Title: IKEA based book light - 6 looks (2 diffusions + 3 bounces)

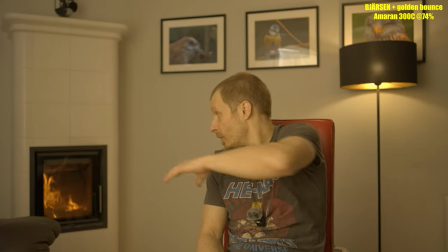[8:19]
Actually, that someone may think it's motivated by the fireplace.
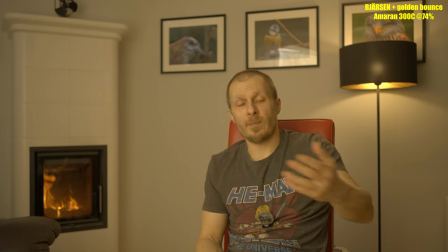[8:23]
It is probably more consistent with the fireplace having that warmer look, but I'm not sure, maybe it is too warm. Let's see. So I have to compensate for the exposure. Let me check with the Sekonic.
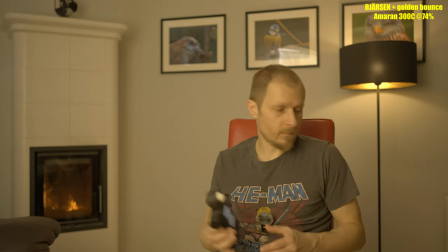[8:39]
Okay.
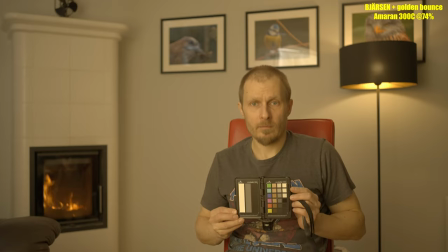So this is the look with the BJÄRSEN $2 diffusion and golden bounce.
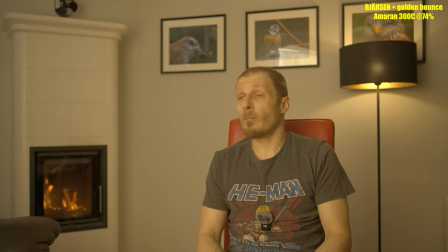[8:55]
On the screen it looks kind of nice, although my skin is kind of orange or yellow, so not that natural, but maybe someone might think it's motivated by the fireplace. So it doesn't look bad, it's just a different look, and actually probably
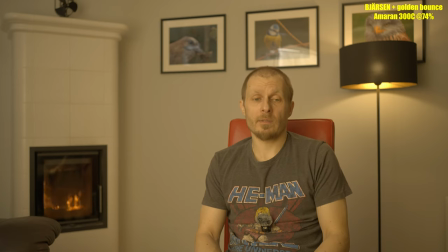[9:17]
using the bounce card I can get it to the same look as before. What I will see in post. And of course I got for some reason I got the butterfly flying, really big one, hello.
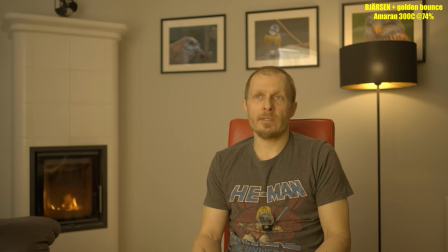[9:36]
And actually the butterflies, flies and other insects are not flying to the light. There is a scientific explanation on why they fly into the light. They basically navigate based on sun and moon, and they are fooled that these big
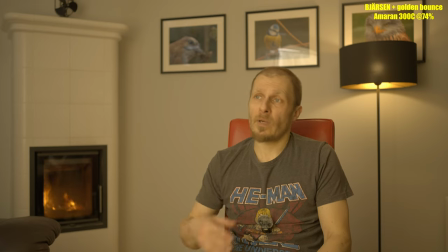[9:53]
lights or is the sun or a moon, and that's why they fly into, they actually circle it, because they navigate based on the position of the sun or a moon, and since it is a really small source of light, they circle it because they try to navigate and they are confused.
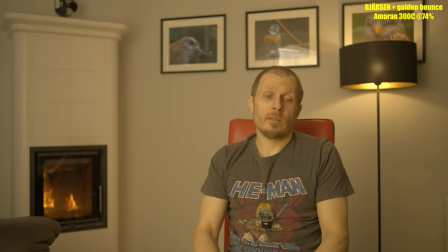[10:10]
So that's why. So I'm going to switch to the silver one, and then I'm going to switch the diffusion to the $5 one, which is LUDDHAGTORN. And I guess I have to catch the butterfly and let him go, because he's a bit annoying.
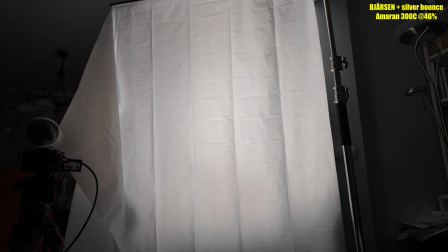[10:27]
Change the bounce to the silver side, and actually it doesn't seem much different
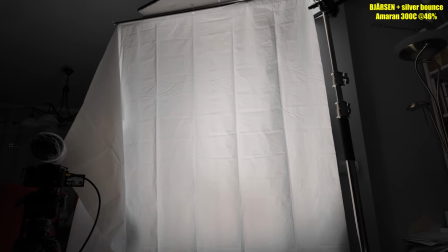[10:36]
than the white one, and exposure went up,
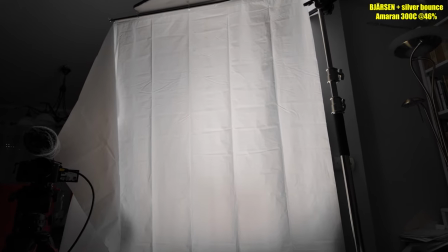[10:39]
so I have to fix the exposure, and still the creases are kind of annoying because they create this
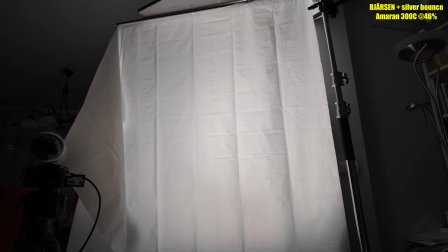[10:46]
wavy pattern on the
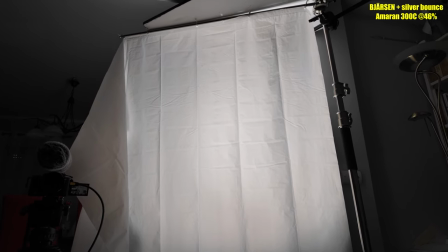[10:51]
diffusion, but I have to readjust the exposure for the silver bounce.
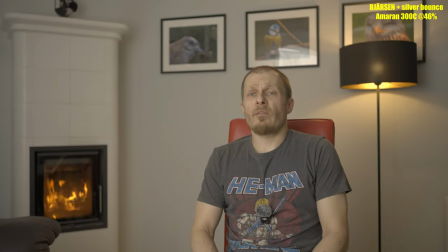[10:55]
So seems that silver reflection is more powerful than the white one, and I have to lower the light output to 46% to get 1.3,
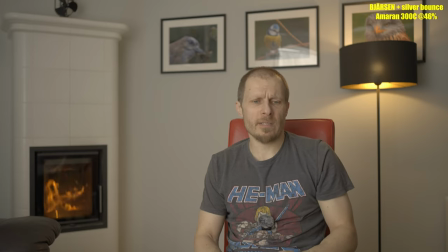[11:09]
and this exposure measured by the camera is kind of on par with what I got here on my face, but it's better to check. I think it's better to check here, and I will also run the color card to see how this looks like.
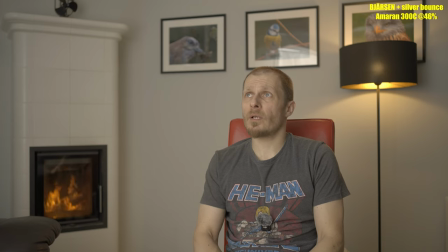[11:28]
Actually, that's the look with the silver one and $2 diffusion from IKEA. I will put the names of the shower curtains into the description, so if you like the look, you can buy them. I think they are quite nice for the money, so
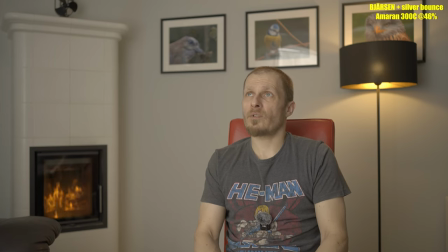[11:47]
if you cannot afford the professional diffusion, it's the way to go. And actually this setup is on the rolling stand, so I can move it around. I don't have much room here to move it even, but if you are on a bigger
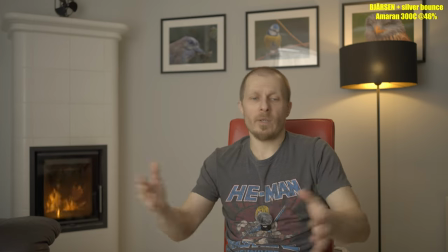[12:03]
set, you can move this around and move from location to location, and you don't have to build it from scratch. So actually that setup, I'd say it's kind of nice. So now I will swap the diffusion and we'll see if the other one creates better look.